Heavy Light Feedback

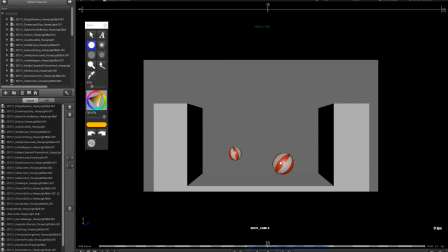[20:35]
And then the way that this travels, this speed here feels very, very fast compared to how it was moving here. So it feels like the speed here, if you look at the distance it travels this way, just tracking the edge, right? Mhm. That's as fast as it's ever going to go.
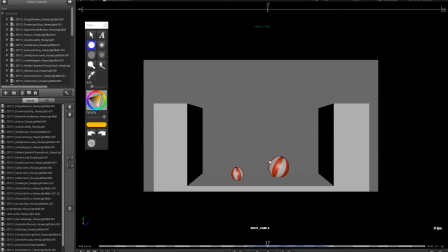[20:52]
It shouldn't get faster, but over here, it starts to feel like this distance per frame is bigger until it slows down. So it feels like it got a little bit of a push going horizontally. Okay. Okay. And then a little more care with the way it stops. It's kind of skidding into the ground and sliding just a little bit there.
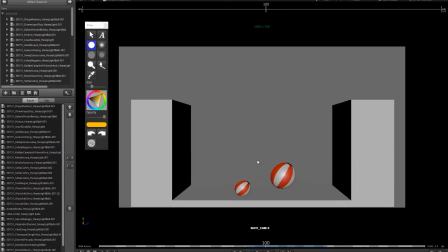[21:12]
Light one, I think the light one has a lot of spin at the beginning.
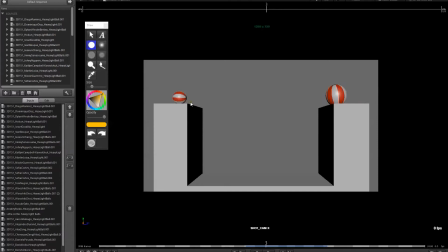[21:17]
So I would try to watch out for, you see like all of a sudden the spin stops. So like you can see this big change. It's like 45 degrees, 90 degrees, right? Big changes. And then right in here, it just slows right down. So all of a sudden the rotation Yeah, I did it. takes a big slide.
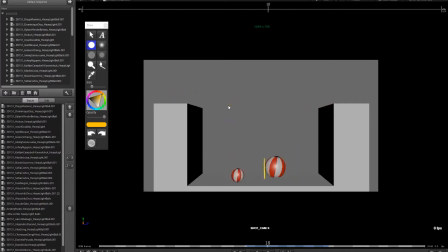[21:32]
Yeah, I did it. I mean, I tried to do that. I would keep the speed the same. So again, just look at the rotation. If you Mhm. look at where this is contacting, it feels like it's lifting up a bit too far. It feels like it should be more like this, right? So that you're still contacting the ground, right?
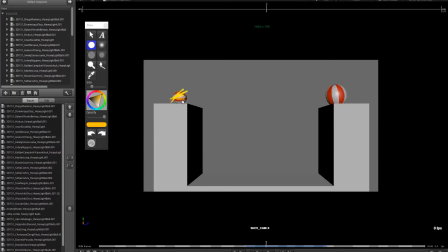[21:49]
So that speed that you get, you have to kind of figure out how that rotation is going to work and then keep it the same speed. So keep it linear. So it doesn't change unless you want to have it change after it hits the ground. Okay. And then here we have 1, 2, 3 frames on the ground.
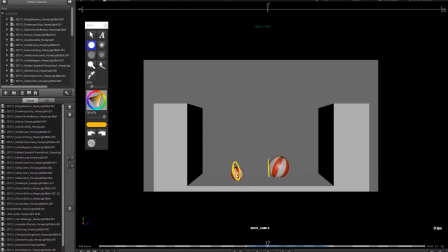[22:07]
And what you might try is, well, maybe I'll do like a stretch, squash, stretch, Yeah. and then go up, and then here, make it a circle. And then don't do a squash here, don't do a stretch here, keep it a circle.
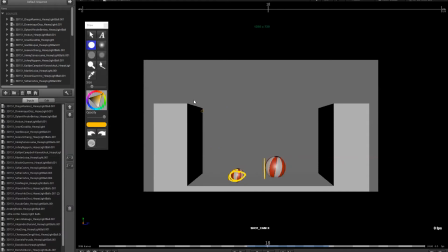[22:23]
And then this arc feels, if you look at the distance that you traveled from here to here, right, that distance, and then you look at the next bounce, right, from here to here, right?
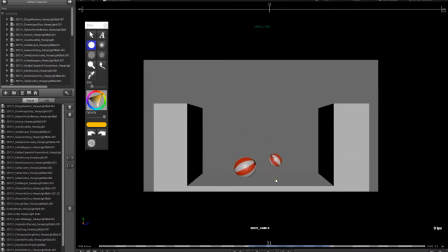[22:37]
Look at that distance and see, does that change very much? Am I traveling a bigger distance than I did in that first bounce? Because all of a sudden it might feel like you got some speed, right? It feels a little bit like maybe we're slowing down just a bit. The other thing is, if you look at the height, how high up you go, you hit like this height, and the next bounce you hit this height.
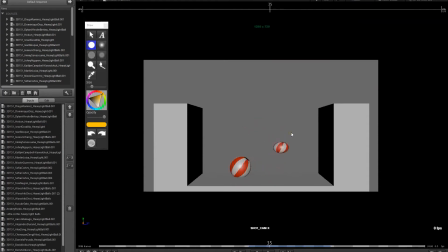[22:57]
That should decay quite a bit. So I think it's hanging on to a bit too much energy when it goes to the wall here. So try and have it do like you got your bounce, it goes up, boink, boink, boink, boink, boink, boink, right? So have that decay happening, right? So it gets less and less with time. Okay.
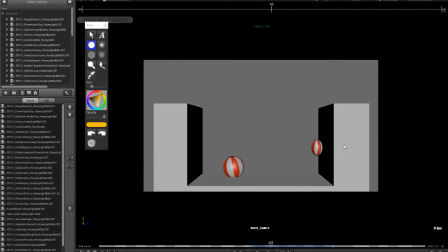[23:17]
Mhm. And Okay. the hit here. Yeah, that's looking okay. Again, it's going through the ground just a little bit, so just watch that it's not intersecting the ground too much. And these little bounces, they feel a bit evenly spaced. If you look at the height change, it's very linear when you look at the in-betweens, right?
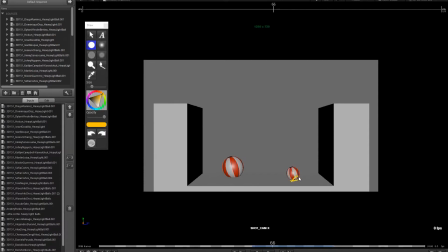[23:36]
So also feels a bit triangular. So the arcs are getting a little bit more like triangles, like little teeth. Try to watch the shape there. And the way it comes to stop, a little bit of sliding.
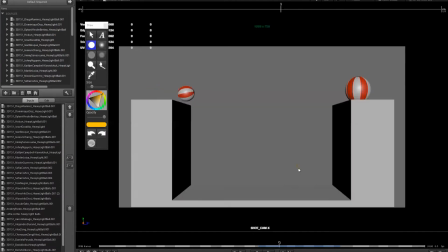[23:51]
Chic. It's not bad. There's a little bit of sliding, so the ball is not rotating enough. It feels like it needs to spin a bit more. It's kind of gliding across there.
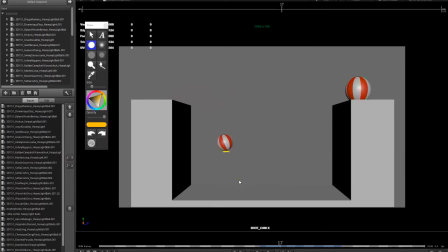[24:09]
What I might try here, if you look at the distance here to here, and then here, it's kind of in the middle. So I would say what you could try doing is I would move this one down and see if you can get that to feel just a little bit better.
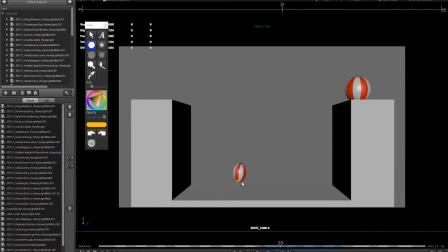[24:26]
And then same thing here, instead of lifting off the ground right away, if you look at the change, right, you might be able to say, well, if I hold that back and then pop here, I get really a nice acceleration, go up to that point and come back down. For this bounce, I would probably try to reduce this. I think this is too much.